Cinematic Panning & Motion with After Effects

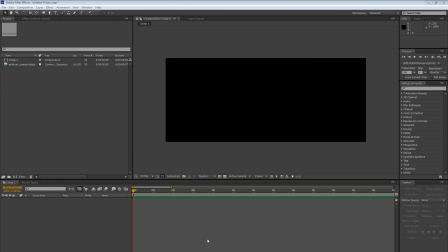6s
everybody, welcome to this video tutorial brought to you by Tutvid.com in conjunction with PhillyIsUgly.com, which is a time-lapse film that I've been shooting over the past few months. You can check it all out at PhillyIsUgly.com. I think it's pretty cool, and I've learned a bunch of cool stuff while doing it, and I want to share with you some of that stuff that I've learned.
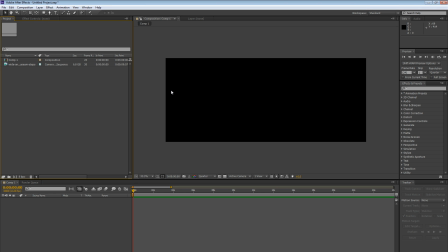23s
And that's kind of what we're going to be talking about today here in After Effects. I'm not a huge After Effects user. It is a super cool application, and the more I use it, the more I love it. So powerful, so great, so awesome in so many ways.
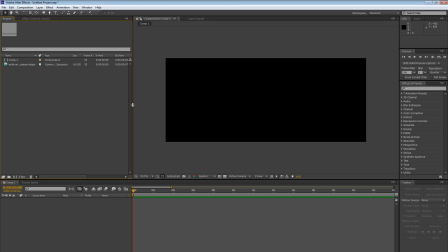35s
And what we're going to take a look at today is sort of cropping our video down and also adding a little bit of motion. If you don't have a motorized slider or jib or something like that that you're shooting your time-lapse film on, you can still add a very little bit of motion if you do it well with Adobe After Effects.
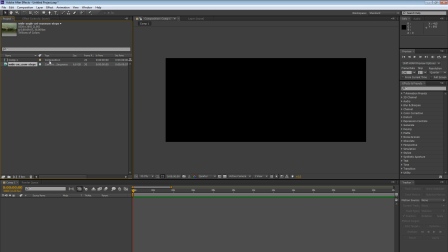54s
So that's what we're going to take a look at here. So I've already imported a sequence of images, and I have another video tutorial on how to import sequences of camera raw images. You can check that out on the PhillyIsUgly.com website. There's a whole behind the scenes page where we cover everything and hopefully explain all the information you would ever want.
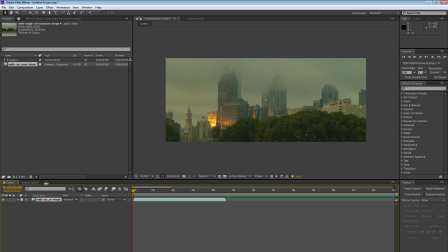71s
Anyway, we're here in After Effects. We're going to grab this sequence and drop it down here in our little comp panel, and it's going to give us our 9-10 seconds of footage.
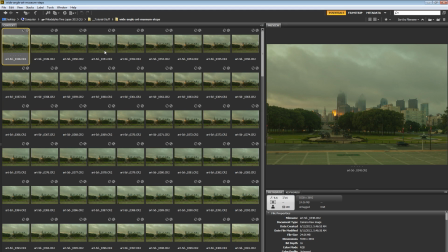80s
This is all of those single camera raw images that you see here in Adobe Bridge.
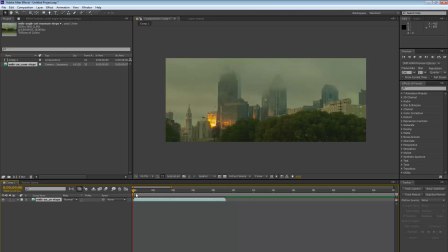84s
All of those images have been mashed together and have created this little clip.
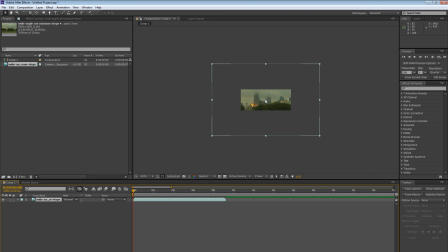90s
Now, the first thing that I'm going to do is I'm going to scroll out, and you can see these are massive single images.
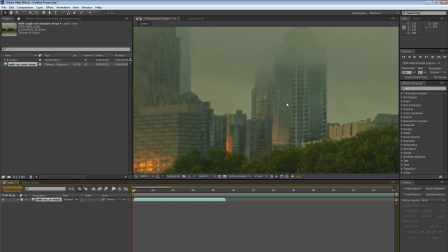96s
This frame is 2,580 pixels wide by 1,080 pixels tall.
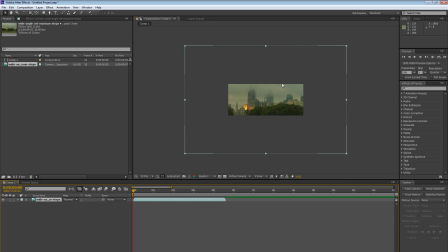102s
So this image is way bigger even than our frame. So we're going to scale the image down. So I'm going to do this by just hitting Control minus, but I want to do it faster. So I'm going to hit Control Shift minus, and I'm zooming down, and then I'm going to fine tune it and bring my image or my video, that is, down to a more manageable size.
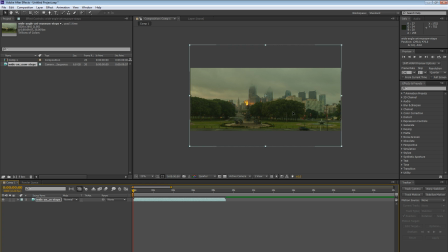121s
And I'm going to click and I'm going to drag it up maybe just a little bit like that to sort of get the video in place. Now, there we go. We've cropped our video. We've adjusted it the way we want to. If, however, you want to get a more of a detailed shot, you can always zoom back in.
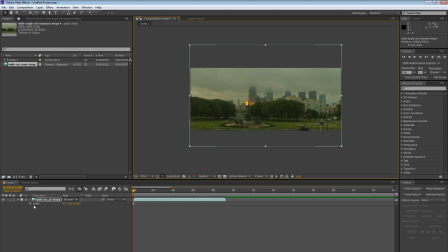136s
However, you want to hit the letter S before zooming back in. And what that's going to do, it's going to bring up your scale options over here in the comp panel. And the only reason I say you might want to bring that up is so you can keep track of your percentages. And that's just so you don't go beyond 100%.
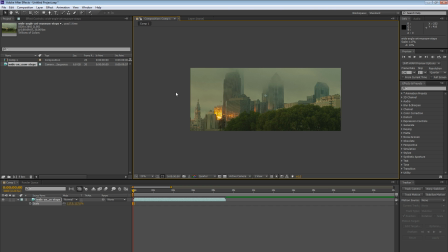150s
Because if you go beyond 100%, a video that's 2,580 pixels wide, you're going to notice degraded quality pretty quickly. So you want to be careful that you stick around 100% and don't go higher than that, because 100% is, you know, what the original image size is.
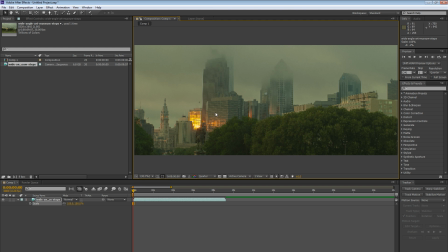166s
So that's as big as you want to go. So we're going to zoom back in here. I'm actually going to fit this to my little window. And I'm going to zoom it back out.
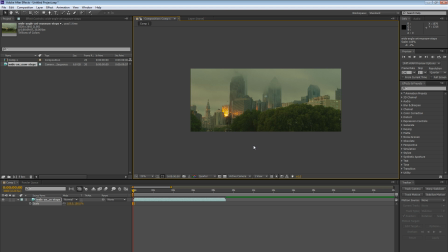173s
I don't want it to be quite so close, although that is kind of cool. We're getting a lot of really neat details. I'm going to zoom it out just a little bit, maybe to 60%, something like that. And then again, kind of place it like this so we can get both fountains in the frame. There are going to be some cars driving by here. I don't know if I really want to see them, but I definitely want to see the base of this statue and the fountain.
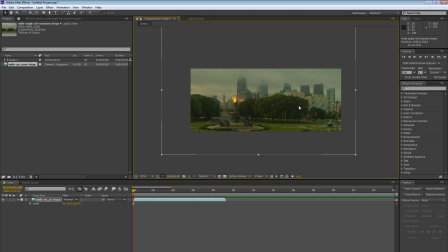192s
So we'll see some cars driving by. That's all right. And you know what? I need to zoom out just a little bit more so I capture the tops of those buildings. And something like that looks like maybe the composition that I want within this After Effects composition. So now comes time to sort of fake movement.
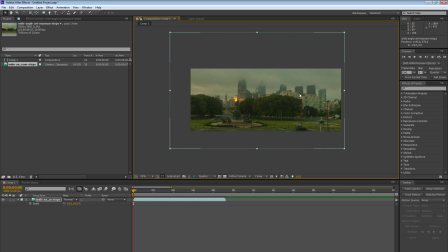209s
So we're going to do this by tweening or animating the video clip itself and just subtly moving the video clip, whether or not we're scaling the clip up to give the impression that we're zooming the camera in or sliding it side to side.
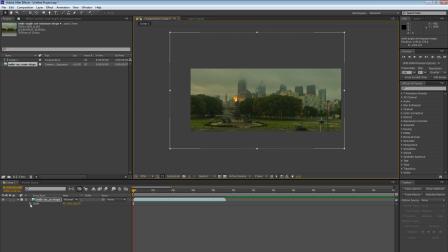224s
We're going to do a little bit of a zoom and a slide. So what I'm going to do is over here with my scale options, I'm going to click on the little stopwatch. And that's going to drop a keyframe. So that's sort of like a saved point.
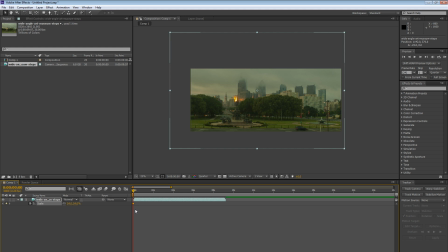237s
If you're not familiar with timeline animation at all, dropping a keyframe, that's sort of like we can animate from this point. And we can animate from this point to another keyframe. So I'm going to go and move all the way to the end of the sequence. You can see After Effects needs to render the actual frames that we're shooting with, right?